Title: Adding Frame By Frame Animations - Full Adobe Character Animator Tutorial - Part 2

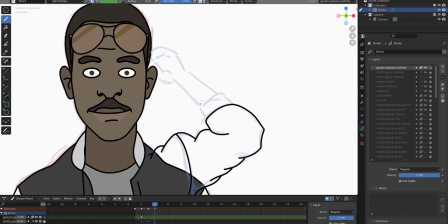(4:14)
then of course I do the outlines and
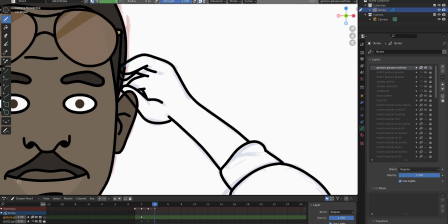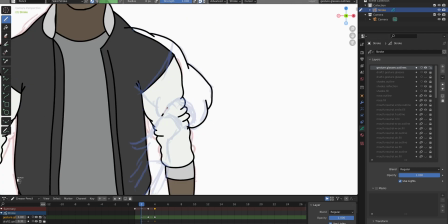(4:23)
most of the time three frames are enough for any kind of animation for me sometimes it's four maybe sometimes it can also be two but for the arm
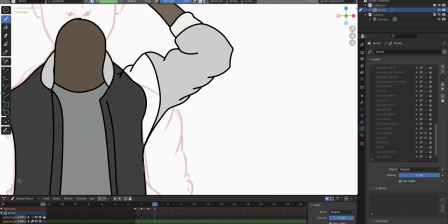(4:31)
animations it's most of the time three frames and of course what I try to do is the creases and the folds and the jacket they
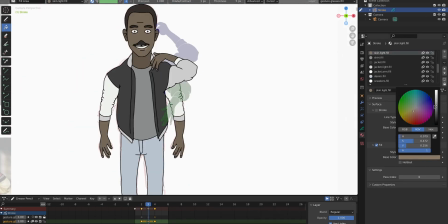(4:40)
should follow through the frames a little bit so it's a more believable animation
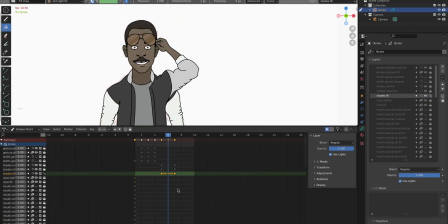(4:44)
and this is roughly how it should look later in character animator and now we're going to do something that is very essential to any kind of character animator puppet which is the mouse shapes or as they call it the viseems at least if you wanted to be able to talk and if you go over to character animator you will find a breakdown of all the viseems it uses but i don't use all of these viseems i just use i think seven or eight of them and in my case it makes sense because i only work on the 12 frames per second basis and i'm getting away with less than character meter offers so the next visim in line
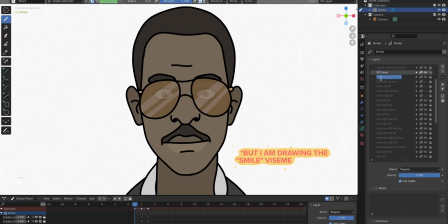(5:21)
is the s visim because you already have the one for the letter m and that's also the one for the neutral mouth state i will always keep one of my layers that i've drawn before visible with the lower opacity, so I have a reference.
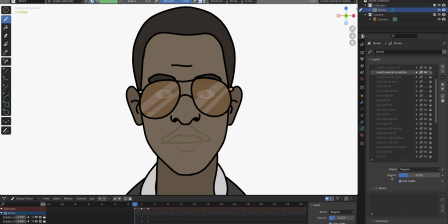(5:39)
Because if you don't do that and you draw all the mouths, maybe the last one is completely off of the first one. And once you start talking on character animator, it will really look weird.
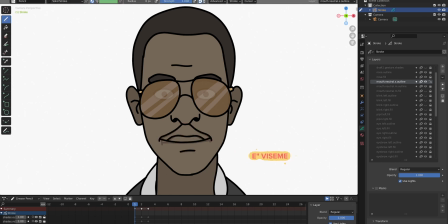(5:53)
Some of you might have already noticed that I'm not drawing the jaw. I just draw the mouth and I don't redraw the jaw. That's something I'm going to be doing in character animator later. I will show you how that works.
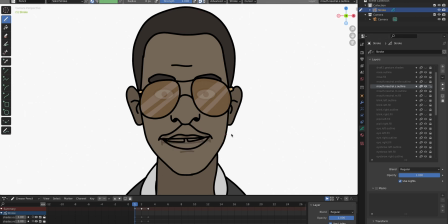(6:09)
Another thing to keep in mind when drawing the visimes is that the upper teeth never move, so they should be in the same place in every visime. And the same goes for the upper lip, it barely moves except for some visimes. So most of the movement actually comes out of the lower lip and the jaw.
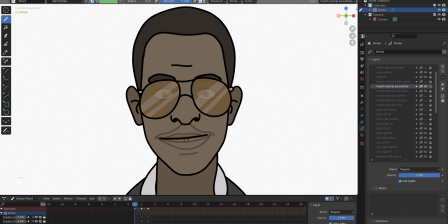(6:29)
If you take these things into account, it will look more realistic.
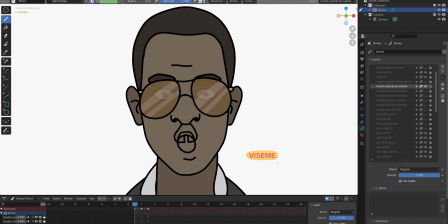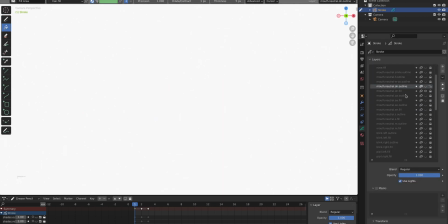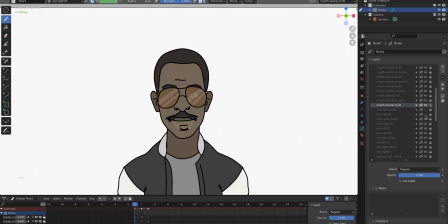(7:11)
And now I'm creating all the remaining gestures that I want my character to be able to do.
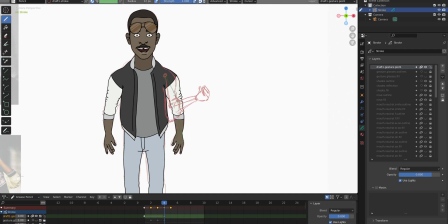(7:16)
I look at reference for that and if it's not an existing character or something made up you can also film yourself you can film your arm how it moves you can try out gestures and it's very important because most of the time when I do these characters I try to find the most
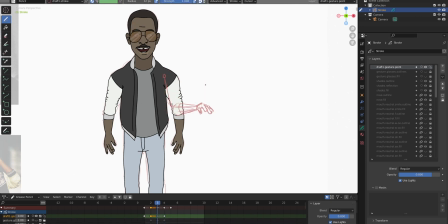(7:29)
meaningful gestures and I don't want to waste time on a gesture I will never use so you really have to think about what
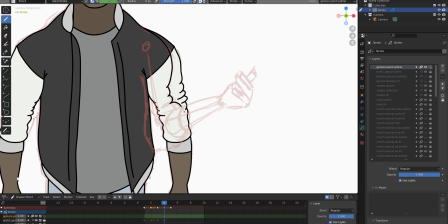(7:36)
is most expressive what stands for this character and that's how you should choose your gestures and
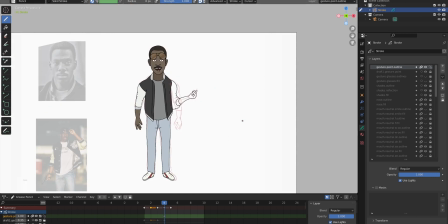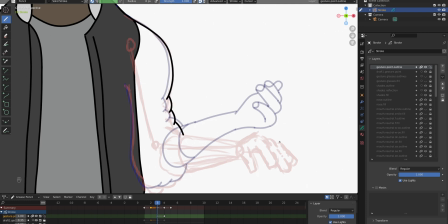(7:48)
the process is basically the same as in the beginning with the glasses it's almost always just three frames at least with my characters I do a first sketch I do a second one I try to find the limbs and
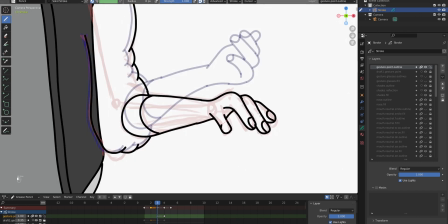(7:59)
then I work it out do the outlines and later the filling in